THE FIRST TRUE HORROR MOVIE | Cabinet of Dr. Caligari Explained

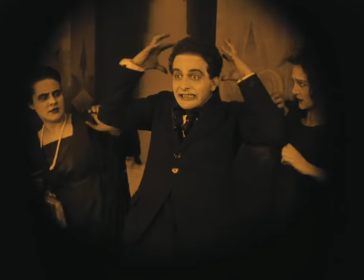12:19 As the director approaches, Francis begins to freak out, saying, that's Dr. Caligari.
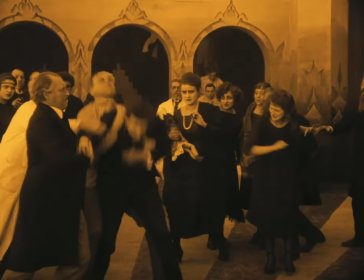12:25 But the director tells the staff to surround Francis, and they put him in a straitjacket and carry Francis upstairs.
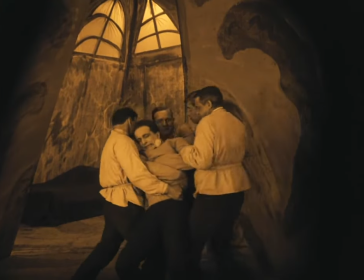12:32 And in the final moments of the film, we see the director say, I understand now his delusion.
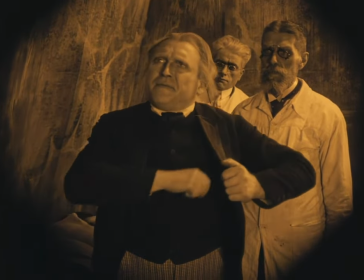12:39 He thinks I am Dr. Caligari, and I now know how to help him.
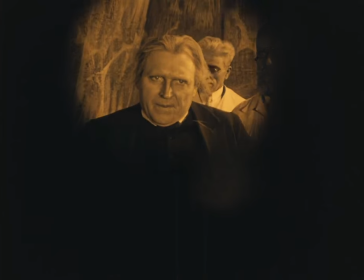12:45 The end. So what do we take from this story? Well, there's actually an immense depth of meaning here.
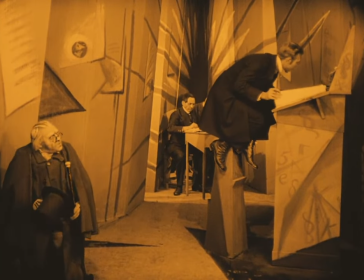12:52 Remember, the town clerk symbolized government authority or possibly bureaucracy.
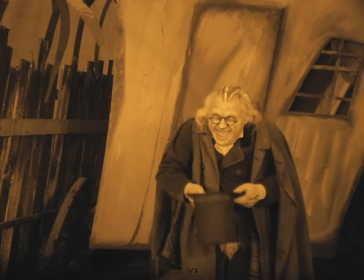12:59 There are many film critics who actually see Dr. Caligari, representing totalitarianism.
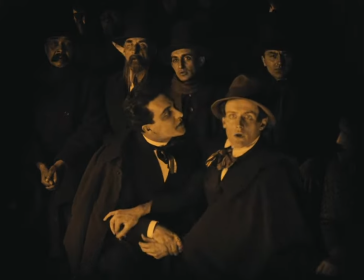13:06 Now go with me here, because I actually agree with them. Dr. Caligari is a puppet master of sorts for Caesar, who is asleep.
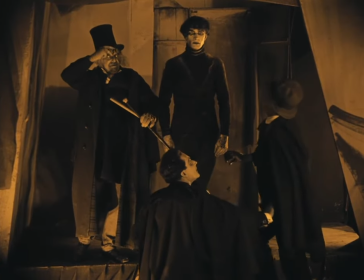13:15 The theory goes that Caesar represents normal people in society who blindly do the government's bidding.
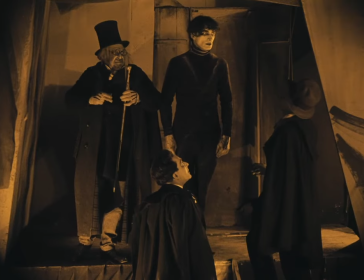13:22 Dr. Caligari, representing totalitarianism,
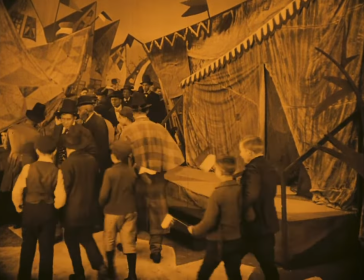13:26 wants to kill any other leaders in the city and wants to take advantage of the consumerism of the masses.
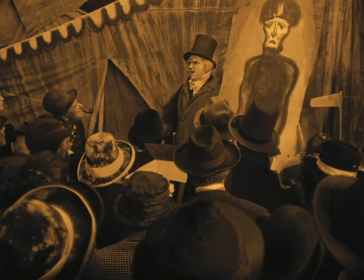13:33 He does this by offering people a glimpse into a future.
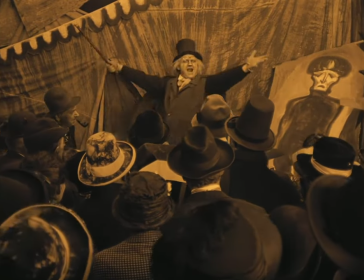13:38 The people being so excited to have their fortunes be told by the
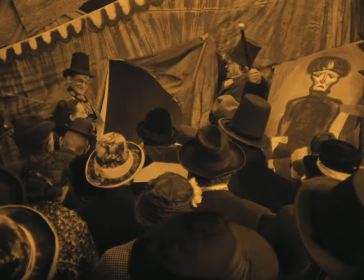13:42 sleepwalker represents people looking to an authoritarian state for answers.
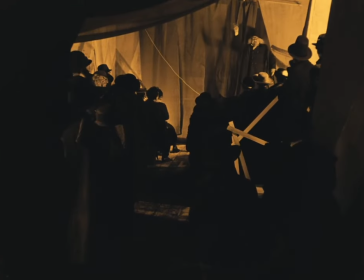13:47 But just like what happens often with totalitarian regimes, the people hope for good news for the future, but they find a bad fortune instead.
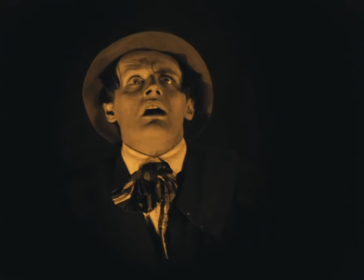13:56 And I don't think this symbolism can be removed from the history from which it exists.
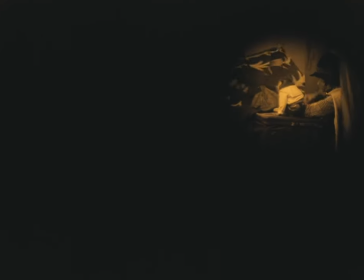14:02 Remember in 1920, we're a handful of years removed from World War I,
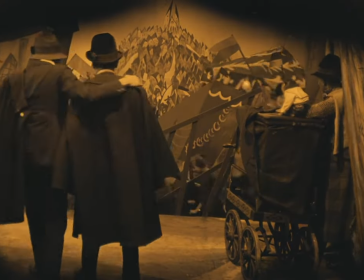14:07 and the fact that this film comes out of Germany tells us a lot about the state of mind of the people after that war.
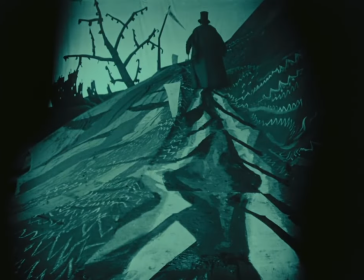14:16 The other major symbol here is actually the expressionist set techniques, which represent the schizophrenic state of mind that a totalitarian regime can cause.
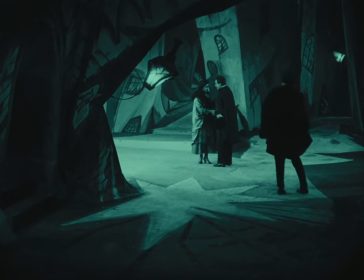14:28 But the other theory here is that the city is twisted because the story is told through the eyes of a madman.
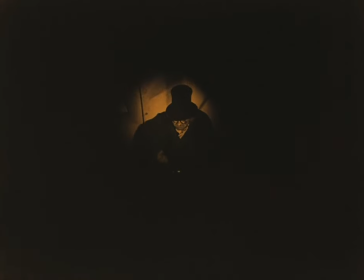14:35 I like both of those interpretations. Now that we know the story and we understand some of the symbolism and the themes,
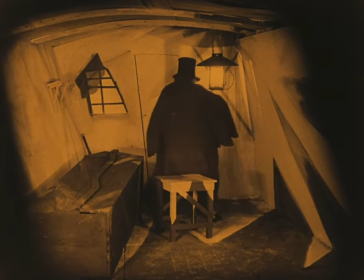14:41 why does the title focus on the cabinet that Caesar sleeps in?
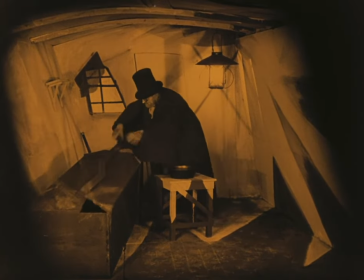14:47 The cabinet represents the prison of the totalitarian state.
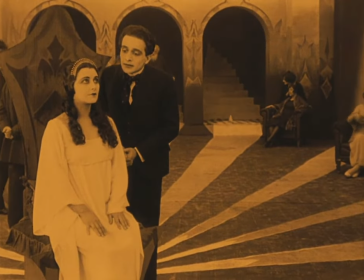14:51 Remember, Jane told Francis, we are not free to answer the call of our hearts.
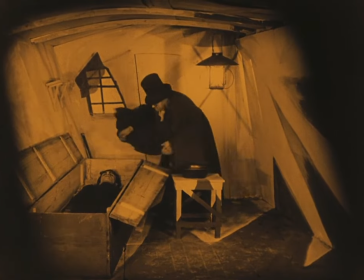14:58 People living under that kind of oppressive government might as well be asleep in a cabinet.
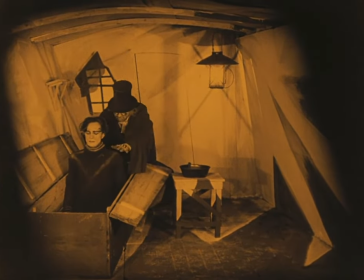15:04 Their only purpose is to do the bidding of the oppressors, and often that bidding is criminal.
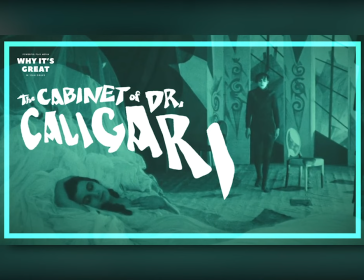15:10 This movie is simple, pure, economical storytelling at its best.
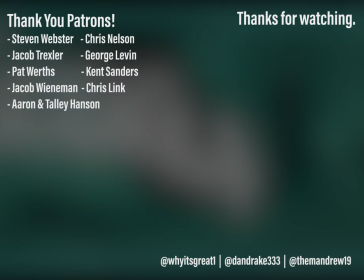15:16 It's a complex story that has a lot of political and societal messages, yet it's told in such simple scenes. And this is an amazing example of how analyzing the best films from the past can teach us so much about films in our present.
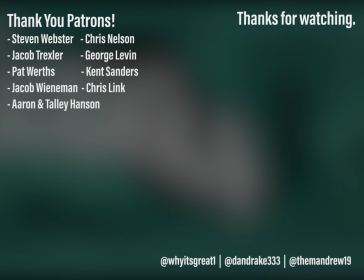15:32 That is why The Cabinet of Dr. Caligari is one of the greatest films in history.